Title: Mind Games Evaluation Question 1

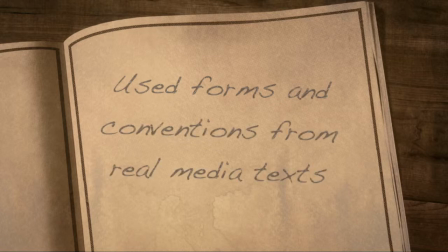0:10 In our teaser trailer, we have mainly used forms and conventions from real media texts. The genre we chose to base our thriller around was a psychological thriller. This included a range of conventions such as quick shots and also editing a certain way to create tension and suspense.
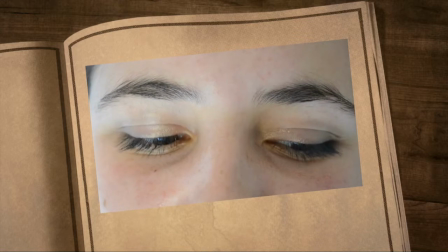0:28 We decided to use a flashback, which gave a structure and added a sense of time and space, which gives the audience a context.
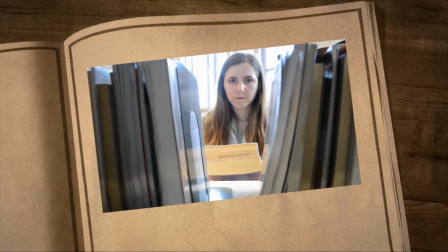0:36 This also confuses the audience and gives them an insight into the past.
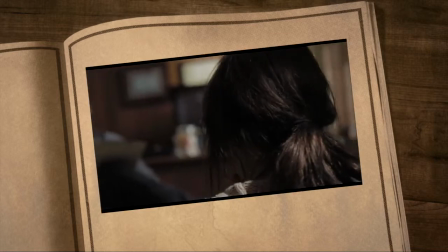0:40 An example of this, from our research, is The Uninvited and the Butterfly Effect.
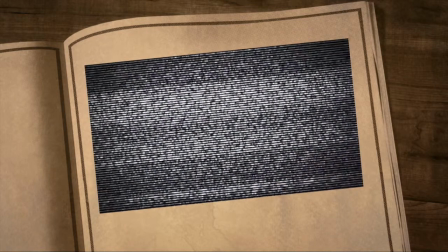0:48 In our storyline, we added a criminal to the narrative, which achieves its aim in keeping the viewer interested.
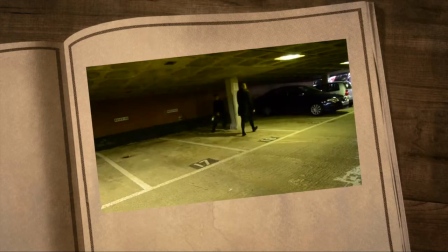0:55 Our thriller is based around crime, where the lawyer is stalked and attacked. We've chosen several props which provide clues to the audience.
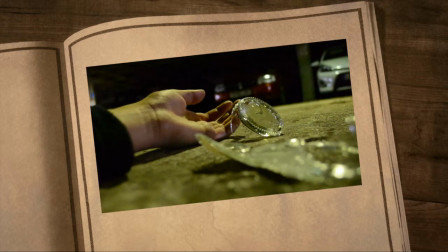1:03 This makes them question the film and have their full attention.
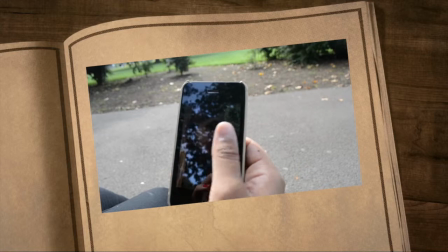1:06 Our protagonist, Sarah, is a victim in the teaser trailer and shows her against the antagonist.
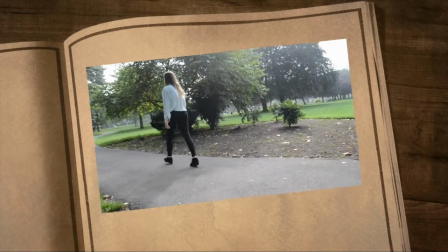1:12 This is where the thriller starts to make the audience feel a sense of uncertainty.
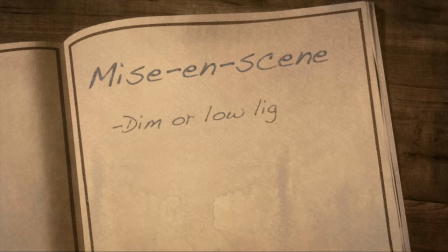1:18 Psychological thrillers typically use mise-en-scène, which include dim or low lighting, props, and slow build-up of sound.
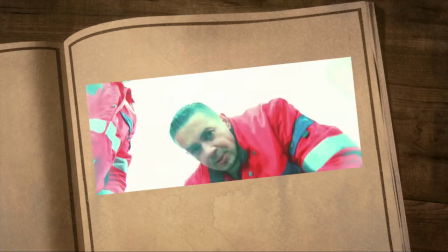1:26 This is greatly used in The Unknown and the Butterfly Effect.
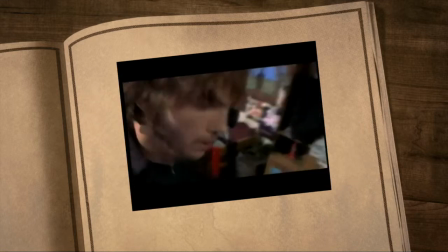1:29 We've decided to incorporate this into our teaser trailer, which would include visuals of dark, dull lighting.
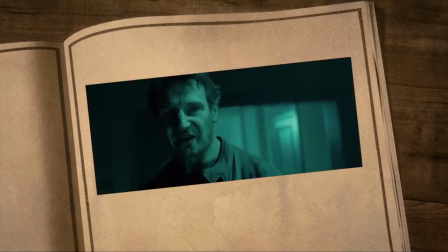1:35 An inspiration from real media product was The Unknown. The cuts shown are quite fast and goes in sync with the soundtrack.
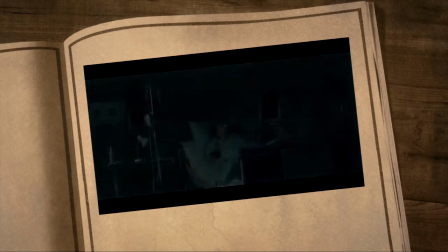1:43 There are black frames in between shots which give a blinking effect. This comes towards the end of the trailer and has shown to be effective.
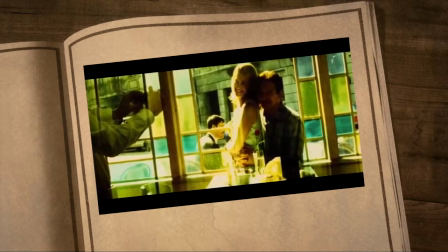1:50 We use black frames when editing to achieve the same effect.
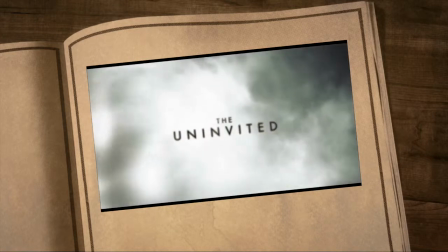1:56 In addition to this, The Uninvited inspired us to do the alleyway scene.
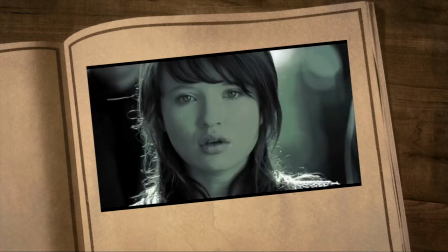2:00 This is where you think you've seen one thing, but it turns out to be another. This gives a great effect of playing with the audience's mind.
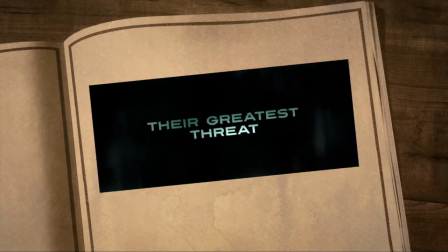2:08 Also, the titles flickering and the unknown inspired us to create the same effect,
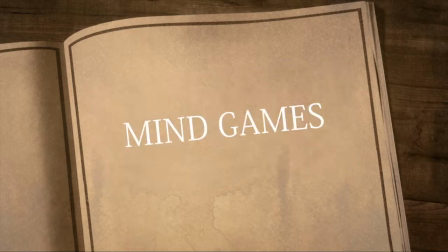2:12 but instead add a symbol to not only make it look unique, but to again play with the audience's mind. We have developed forms and conventions from real media texts. One form we took inspiration from was the number 23, which was based around a diary.
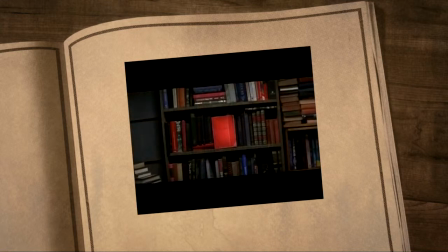2:29 Everyone could see the diary, but when finding many coincidences, the main character was slowly becoming psychotic.
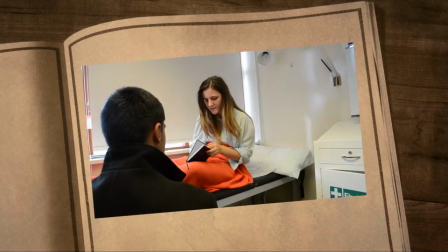2:36 However, in our trailer, only Sarah could see the diary, which slightly develops the ideas found in the number 23.
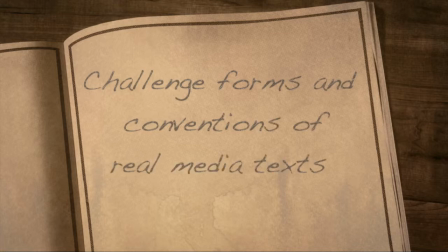2:45 Finally, we didn't challenge any of the forms and conventions of real media texts too extremely.
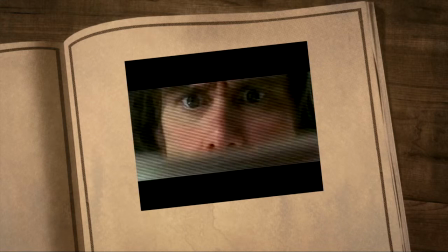2:50 In thrillers, the main characters are always male, however we decided to use a female protagonist which doesn't conform to the typical forms and conventions.
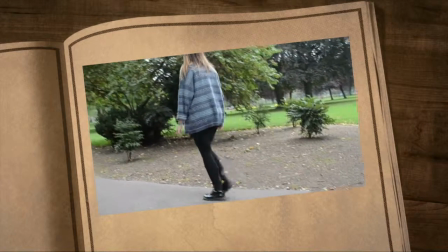2:58 We ultimately wanted to make it clear that we were making a psychological thriller.